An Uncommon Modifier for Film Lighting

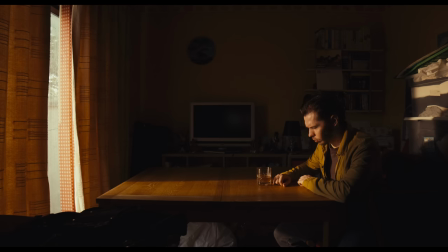(0:02)
A typical lighting scenario, hard sunlight streams into the room through a gap in the curtains,
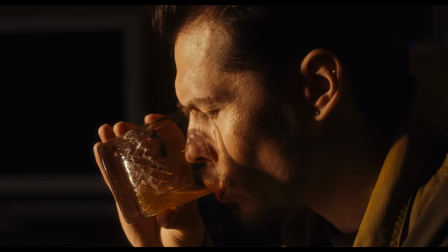(0:09)
but once we cut to the close-up, this hard light feels a little too hard and we might want to soften it up a little.
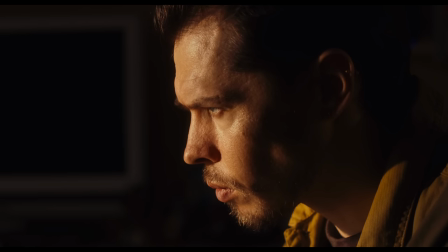(0:19)
We may go straight to diffusion for this, but there's actually another solution we can use to soften things up a bit whilst
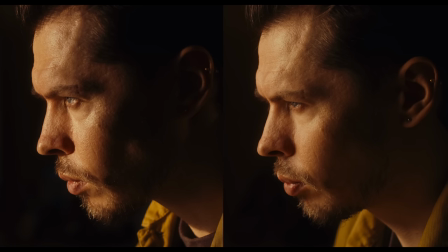(0:26)
maintaining some of the punch and specularity inherent to hard light,
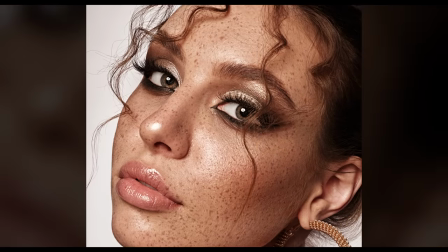(0:31)
and we can borrow this technique from fashion photography.
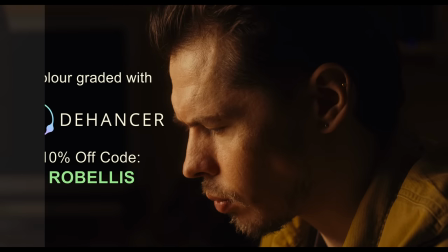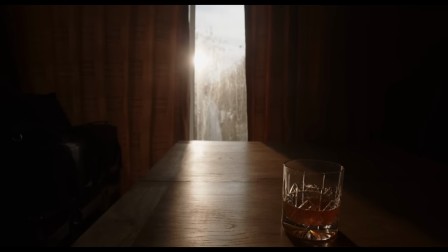(0:41)
Although it kind of looks like it here, we didn't light our scene with the sun itself.
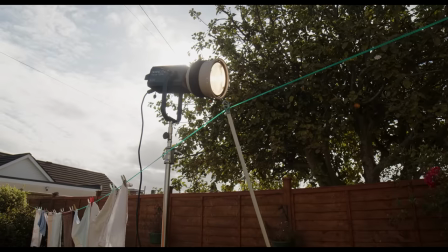(0:47)
We actually used a Nanlite Forza 720B set to 3600K,
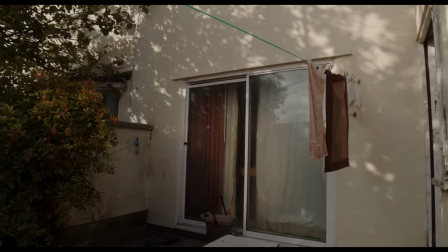(0:54)
Fresnel lens attached, directed into the window through the gap in the curtains.
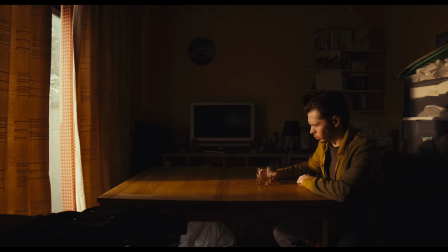(0:59)
This provided our sunlight, and it works great for the wide.
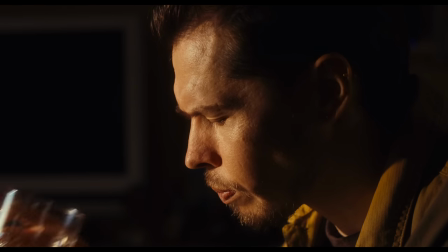(1:04)
But it's a bit too much for the close up, and we want to soften up some of this harsh texture on the skin.
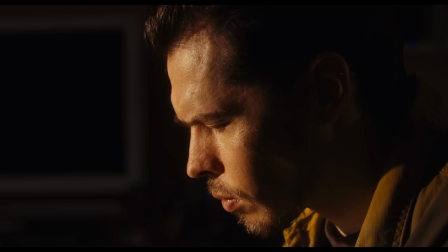(1:12)
Now we don't want to remove the hard feeling of the light,
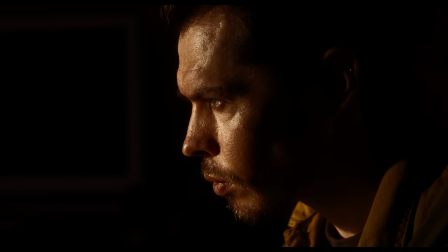(1:15)
we want specular reflections on the skin, and we want a fast fall off into shadow.
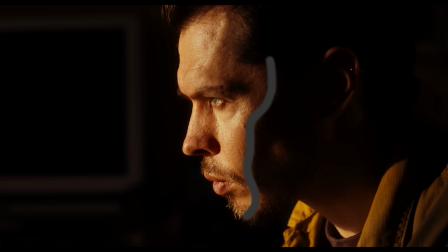(1:21)
After all, we still need to represent the hard light of the sun on the face. Let's go for the obvious option to soften up the light slightly.
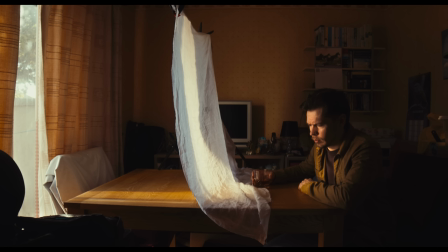(1:31)
We'll set up a very thin piece of diffusion in front of our subject just for the close-up. In this case, we're simply using a length of cotton material we have access to, which is thin enough not to diffuse the light too much.
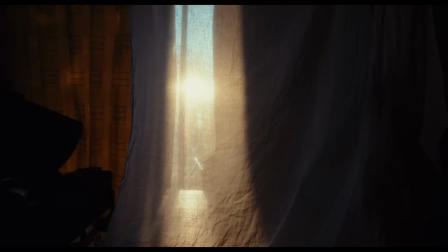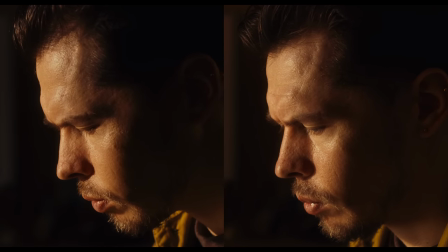(1:49)
We can see the effect of the lighter diffusion in comparison to the direct hard light from the Fresnel.
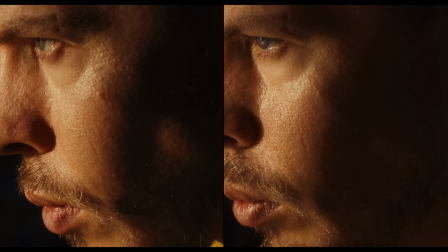(1:58)
Shadow edges are slightly softened, and we still have a quick fall off into shadow as we place the diffusion close to the face, although the shadow detail itself is now raised slightly due to the slight change in the spread of light.
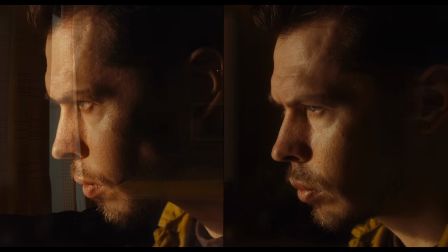(2:12)
The lighter diffusion has worked in the way we anticipated, and it cuts in with the wide shot nicely.
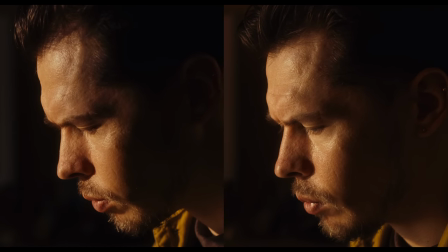(2:21)
But is it a huge difference? Not really.
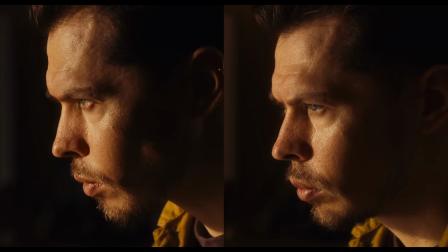(2:26)
We might want something a bit more noticeable, slightly more forgiving on the skin, whilst retaining the fall-off and some of the specular reflections.
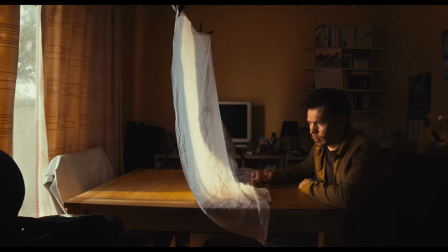(2:38)
We'll change out our thin diffusion to a small gridded softbox.
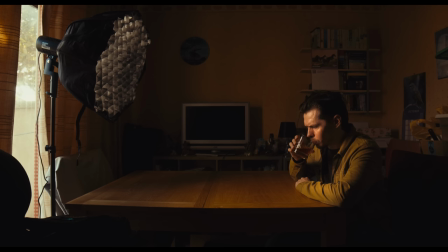(2:43)
We've now replaced the hard light coming from outside and supplemented it with a light inside. This way we've increased the thickness of our diffusion whilst keeping the size of the light relatively small.
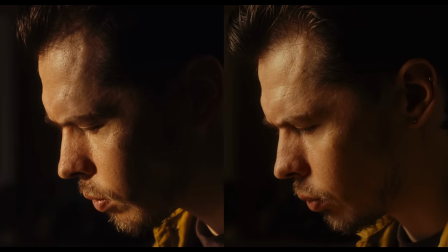(2:58)
It's definitely a bigger source than our direct fresnel, making for a smoother, more diffused light on the face,
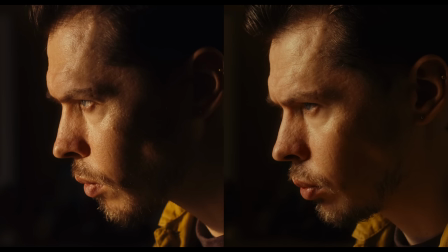(3:06)
and the grid helps us to direct it into a tighter angle, retaining some of this fall off into shadow.
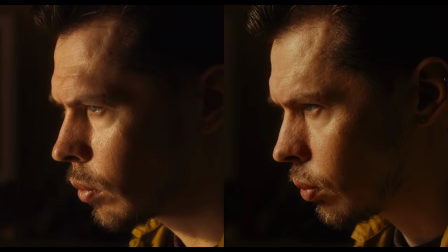(3:13)
And when compared to our direct fresnel light slightly diffused, we can see the texture on the skin has been further softened,
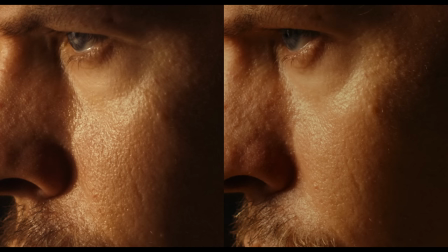(3:21)
yet still retains some specularity due to the smaller size of our softbox.
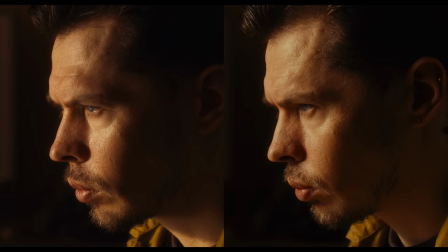(3:28)
So we could leave this here.
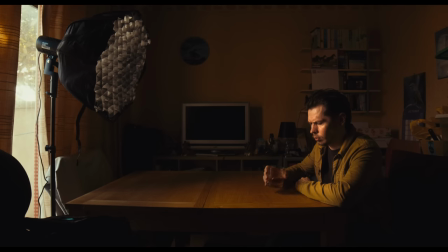(3:31)
We've softened the light slightly twice, without taking too much away from the specularity or reflectiveness on the face.
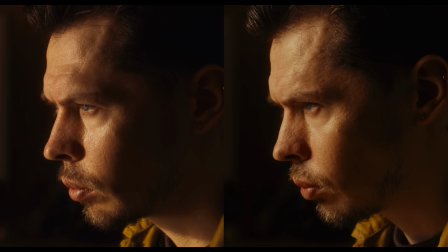(3:40)
That's two ways to soften up hard light for a close up, which still blends with the hard light from the wide shot.
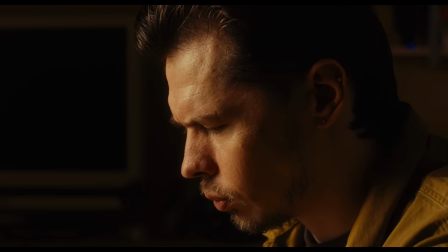(3:48)
But what if we want to soften the skin even further? It feels like this wouldn't be possible.
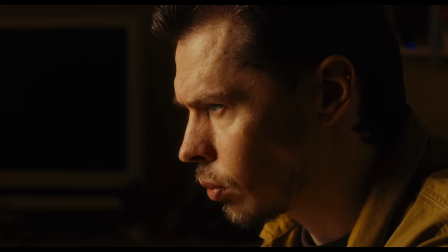(3:55)
We're already shooting through the Fusion with our softbox,
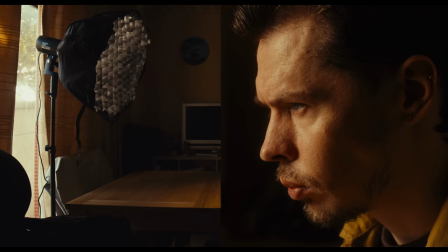(3:58)
so our only other option would be increasing the size of the light source, that's how we get softer light after all.
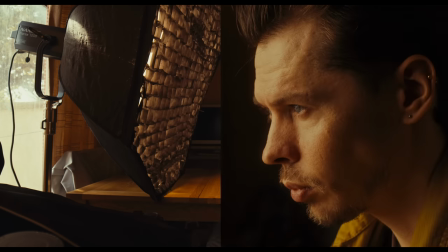(4:05)
But as soon as we start increasing the size of the light, we'll be pushing the softness too far, it'll no longer look like sunlight.